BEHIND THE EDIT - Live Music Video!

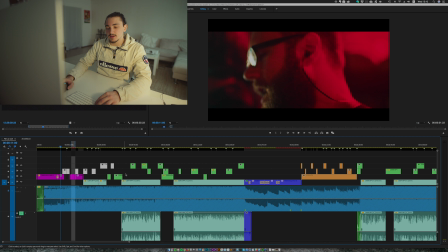You've got the song clip and you've got some slow motion stuff that you use to give it some variety.
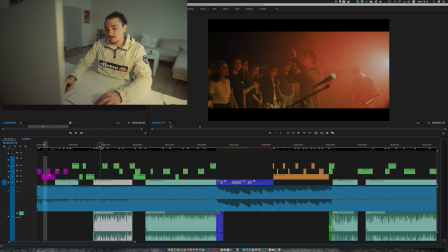Here you got the vocalist performing the song, and on top of that I just layered some slow motion footage from other songs.
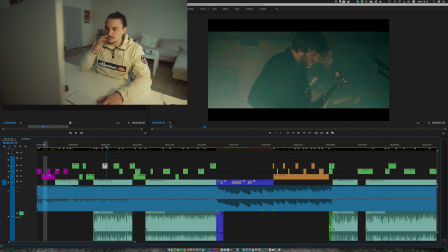So this was, I think, a clip from the second song that they played at this set.
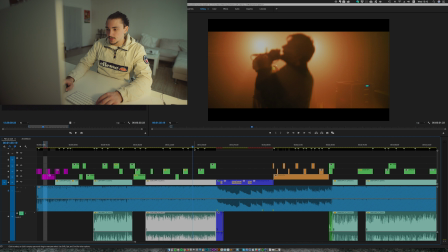So same old story all the way through. Alright, sorry, I didn't want to interrupt. However, while editing the video that you are watching right now, I found that I didn't do justice to explain how the setting was at the venue.
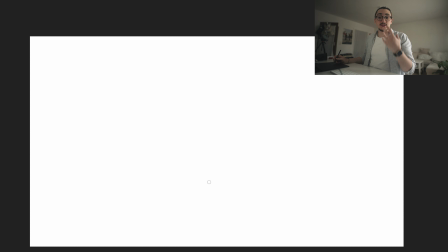So let me do that right now. So at every concert there is a crowd. The crowd was somewhere around here.
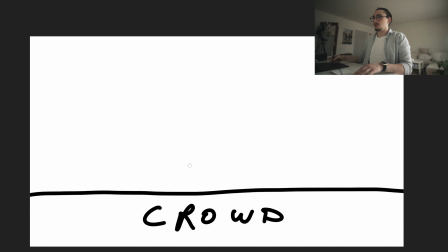So the crowd goes here, alright? Then, of course, you've got lighting. You've got some lights here, you've got some lights here, one light and I think also another spotlight.
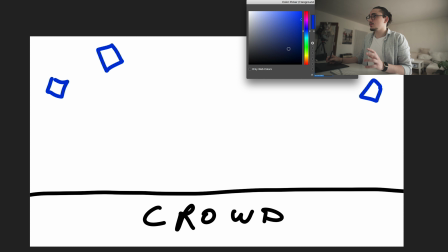Then you've got some amplifiers, some musicians' gear. Let's do that in gray.
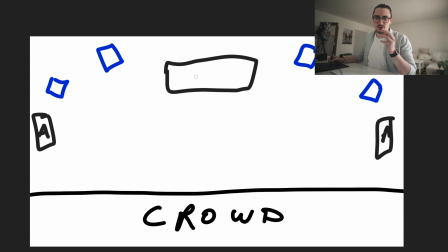You've got some amplifiers here, and the drum kit was situated right around here. So DR for drum. So the musicians were here, the drummer, a guitarist, another guitarist, the bassist, and now the interesting part, the vocalist.
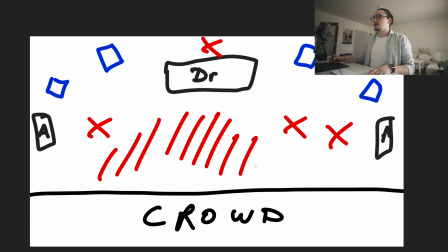The vocalist was all around. He was everywhere, you know? He was in front of the drummer, he was in front of the guitarist. So where would you as a filmmaker stand, or where would you walk? You basically walk everywhere. I mean, I was here, I walked behind the drummer,
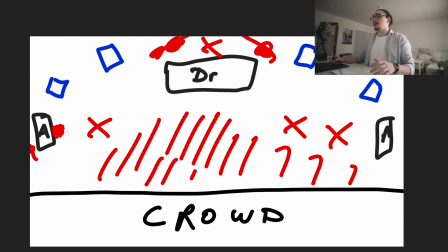I was behind it in front of the amplifiers, I was behind the lights and in front of the lights. I was really everywhere, and I tried to get a lot of footage from tons of perspectives. So that's really, really important. You gotta be moving nearly all the time. Alright, that's it.
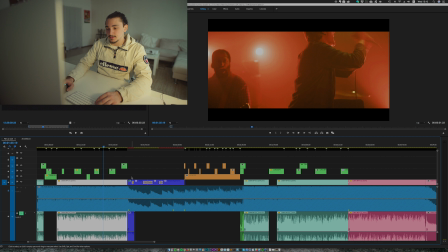And here come a few interesting parts. Listen to how the power in the song changes.
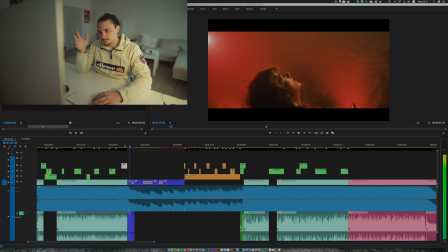As you just heard, it was really powerful and then an abrupt change to a much more slow-paced part. So, as I said at the beginning of this music video, you really want to match the video and the transitions to the song.
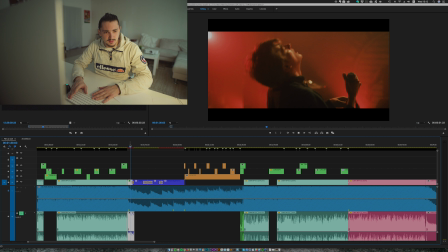So here you got this song. I mean, if you listen to it, it's just... It's the sustain of a guitar riff. So not a lot of stuff going on. That's why I used this clip. It's him trying to reset from the powerful parts of the song before.
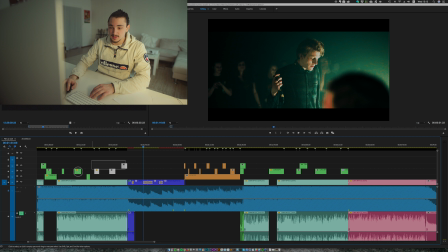It's a long clip in contrast to the quick succession of transitions here. Alright, so this sequence is also pretty interesting, I think.
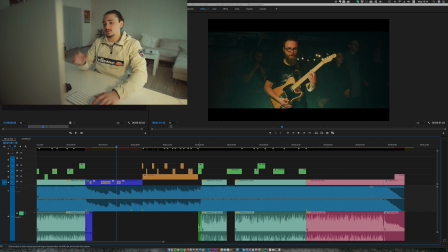Around here, where I set the marker, from here to here, the song gets a narrating kind of feel. With narrating, I generally associate this flashback feel. And this flashback mood I wanted to reproduce with this sequence.
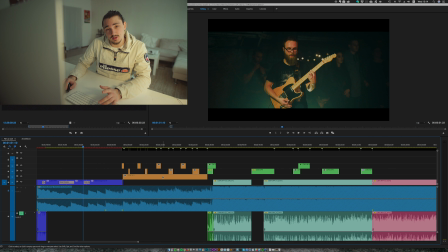What did I do? I took this slow motion clip, this very long clip here. I filmed this clip while standing at the very back of the venue. There's not a lot of action going on. The mood and the coloring is also pretty dark. So this is the basis of this flashback sequence.
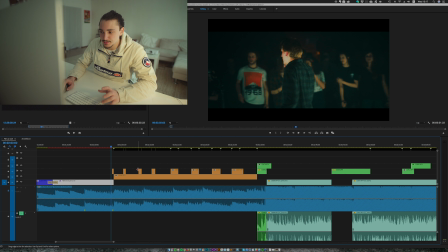Now, if you take a look, during this flashback sequence, we've got this bass clip here. If you take a look at this part, at this white part now, this is the duration where you see the bass clip. And this is the duration where you see the flashback clip. So you've got this long part and the short part, so that's where we create some contrast.
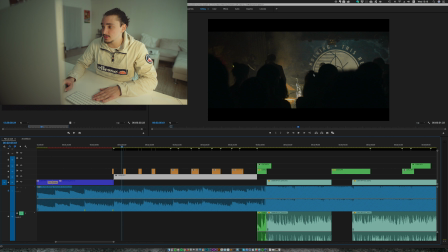There's also some contrast created in the coloring. You've got this dark mood here, and then you've got some bright colors here.
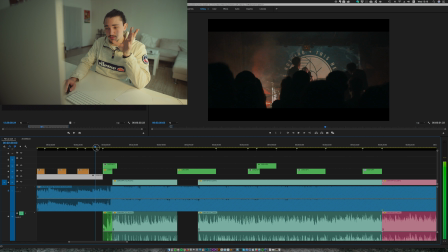I think it works. Now, how do we do the transition from this flashback sequence to this, again, very fast-paced part of the song?
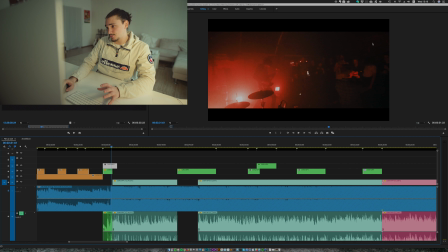I used this clip here. If you take a look at this, it is pretty dark here and you've got some bright red coloring.
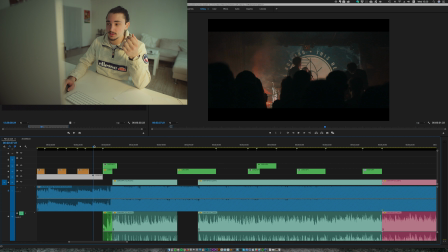So the coloring is somehow a mixture between the coloring of this bass clip and of this flashback clip. Also, you've got tons of movement, which you don't have at the bass clip. So it's a nice mixture and really works at bridging the gap.
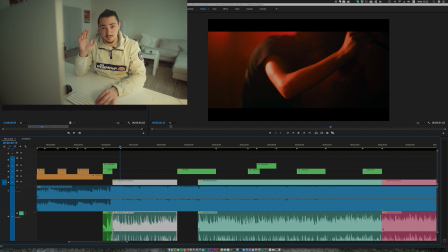This here is one of my most favorite parts of the clip. This is me standing right in the middle of the stage with the 50mm and the Sony a7S Mark II handheld. I'm right in the middle of the action.